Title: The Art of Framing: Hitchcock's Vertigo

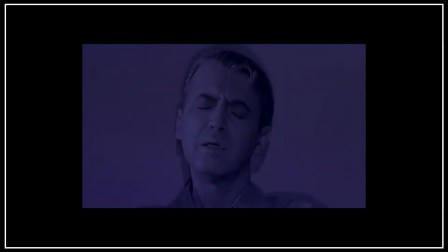Alright, for this film theory, we're going to be looking at Hitchcock's Vertigo.
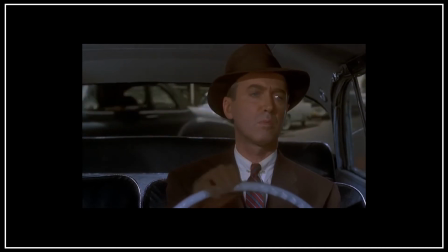It's my theory that in Vertigo, Hitchcock uses one rule to define not only the narrative of the film,
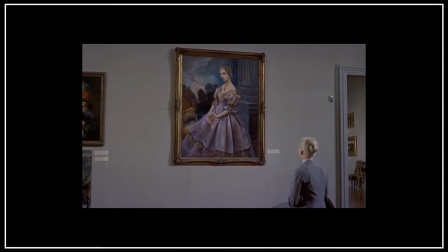but his main character and how he relates to the other characters.
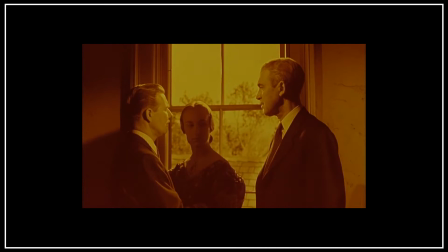Now, if you haven't seen the film, this may be a very complicated video, but I'll just say this: so was the movie.
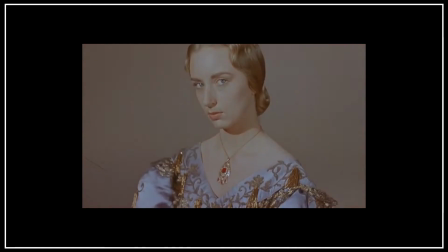We're often in the dark as to who's telling the truth and who's lying to who. But if you pay attention, you'll see Hitchcock never lies to us.
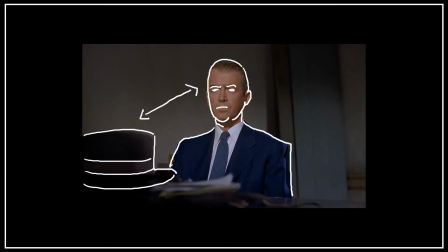He's been telling us from the beginning that Scotty is in over his head, that he's being duped, that chasing a lie.
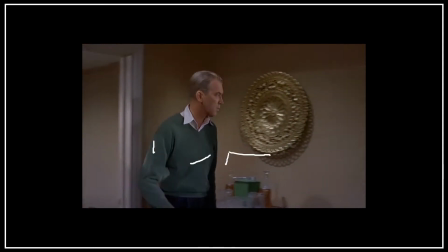The rule Hitchcock adheres to is this: left to right is a natural order.
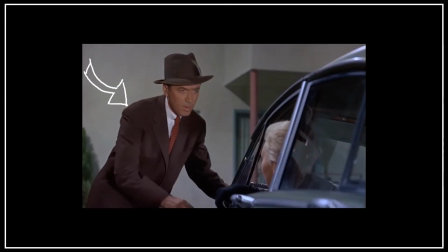We read that way, and so our eyes naturally want to move with the camera that way. In Vertigo, moving left to right means telling the truth.
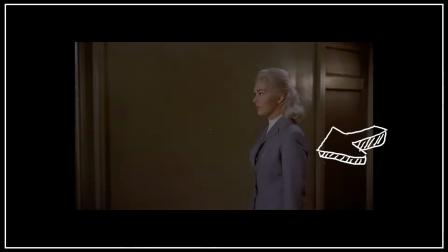Right to left, and you're telling a lie.
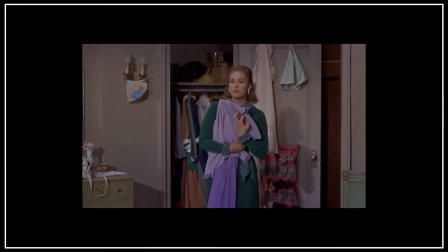Often we see characters balancing in the center, unable to distinguish whether they're being truthful or deceiving one another.
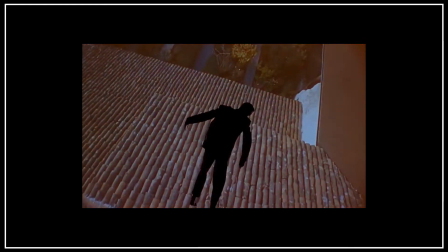Now, this is a theory, but after watching the film again recently, I've found plenty of moments to help back me up.
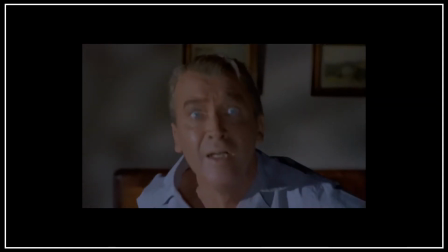Obvious moments, like Hitchcock's own cameo.
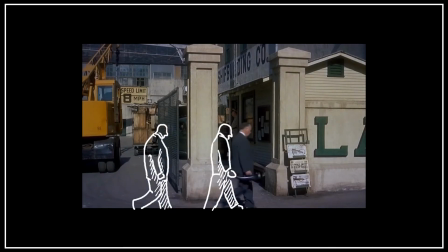As we can see, he moves from left to right, just before crossing paths with our main character, Scotty,
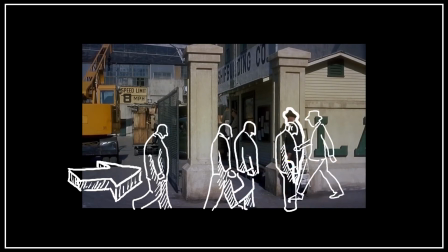who's moving right to left. He even goes so far as explaining the rule through dialogue.
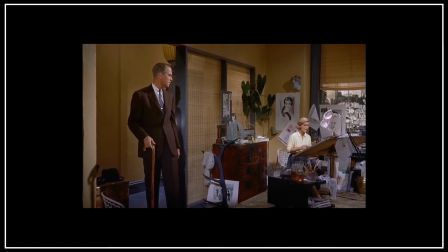It's the first time we see Scotty on the left side of the frame, and he's near blatantly telling audiences how to navigate the rest of the film. Wow. Well, I have a theory.
I think if I can get used to heights just a little bit at a time,
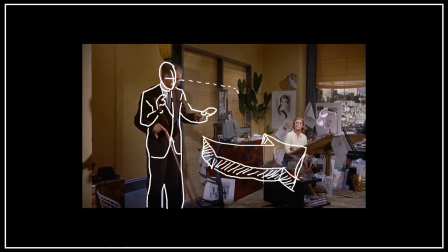just a little like that, progressively, you see, I'll show you what I mean.
So there it is, Scotty's natural order, left to right. But let's start at the beginning and see what happens when you go against the natural order. The first shot is at the last rung in a ladder.
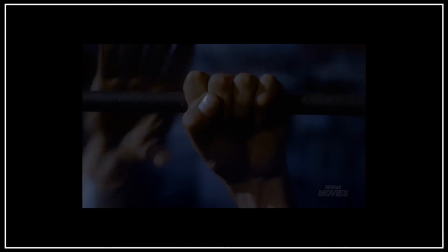We see two fists come up, right, then left. At first glance, we're told something is wrong.
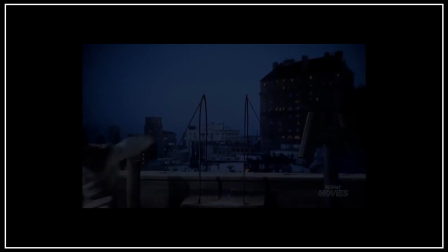The chase continues across rooftops, moving from right to left, with Stewart's character following behind.
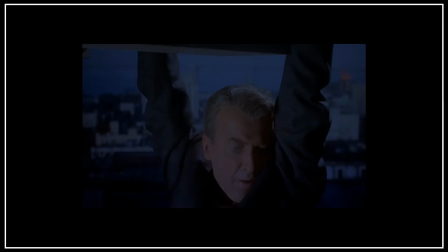Immediately, we see Scotty afflicted with his disability. He's hanging off the edge of a high roof and cannot focus enough to save himself.
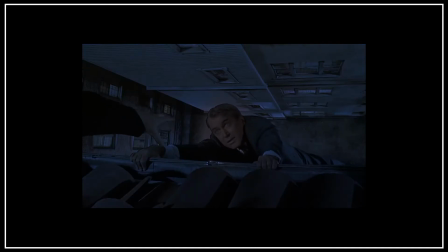A fellow police officer falls to his death, trying to save him, stacking guilt on top of Scotty's fear.
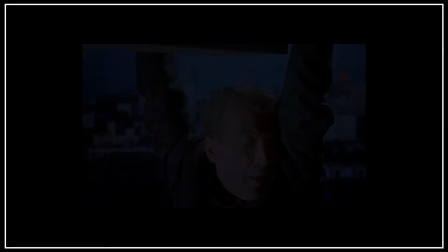But what does this all mean in terms of framing? We see three different men on a race for the left.
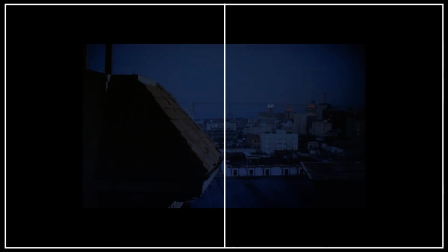The youngest, most athletic, is ahead and winning. Next is the older but able-bodied cop chasing his criminal. Then we meet our hero. He drags behind, does not fit the mold of cops versus robbers, and has a problem making the last jump.
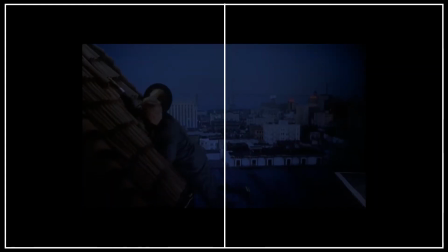Up and to the left. Visually speaking, he's chasing a lie, something unattainable.
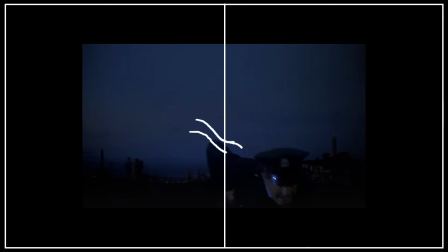It is not Scotty's destiny or even his job to follow a criminal across rooftops.
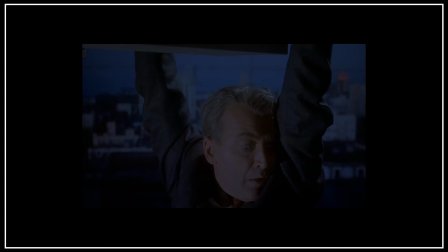Hitchcock is telling us that our character is not only in the wrong place at the wrong time, but that he doesn't realize it yet.
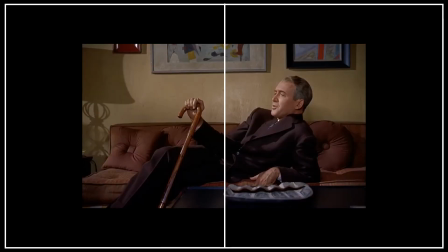From this scene on, Scotty is seen on the right side of the frame. He's cosmologically stuck on this side of the frame because he won't accept the possibility of failure,
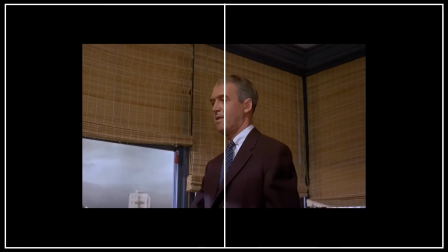that he hasn't achieved his destiny, or that he may never will, or that his dream is even wrong in the first place.
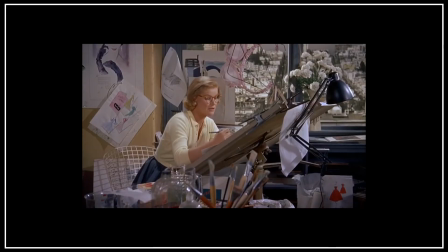She was a bright young lawyer that decided he was going to be chief of police someday.
Our first female role, Midge, is introduced on the left side of the frame. Not only is she a former love interest, Oh,
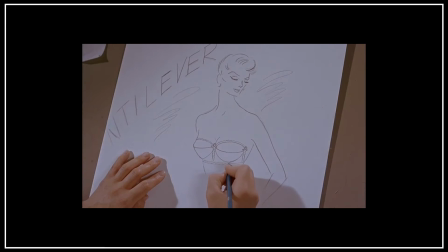Johnny-O. she's also an artist, which will come to play an important role in the concepts of fiction presented later.
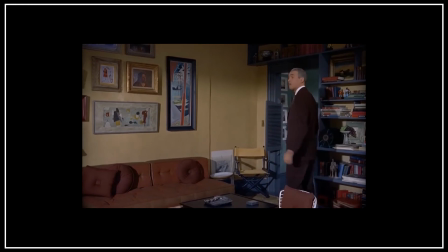Midge is the voice of reason. She's on the left because left to right means telling the truth.
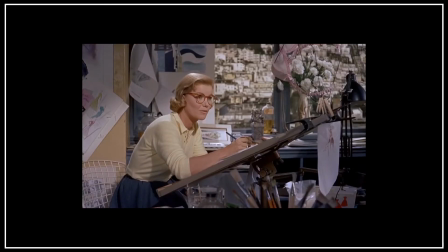However, Scotty can't accept that yet.
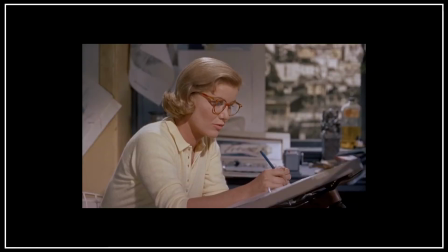He's seen pointing his new cane at the center of the frame, attacking the left, attacking Midge, while the two of them argue over what he'll do with the rest of his life.
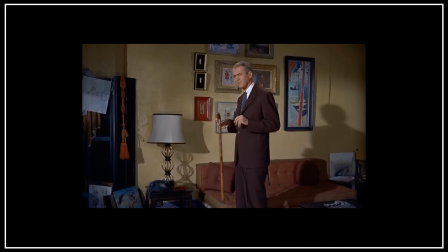Scotty's frustrated, but he hasn't accepted the fact that he could be wrong yet, that his life of chasing criminals may be over forever.
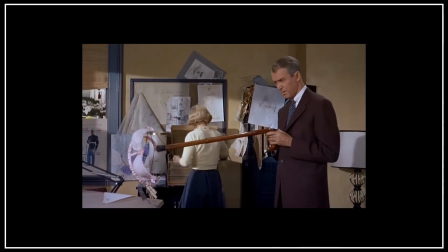At one point, Scotty points to a brazier on the left-hand side of the frame where Midge is blocked.
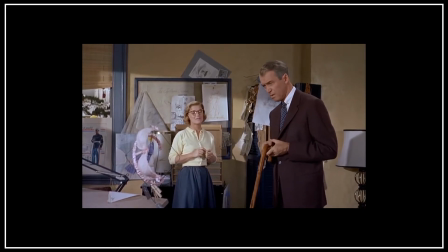He asks about the design, and Midge answers that it's based off the physics of the cantilever bridge,
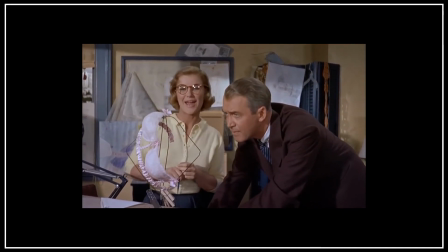known for having support on only one side of its structure. And if you say it fast enough, it sounds like she's saying the can't leave her bridge.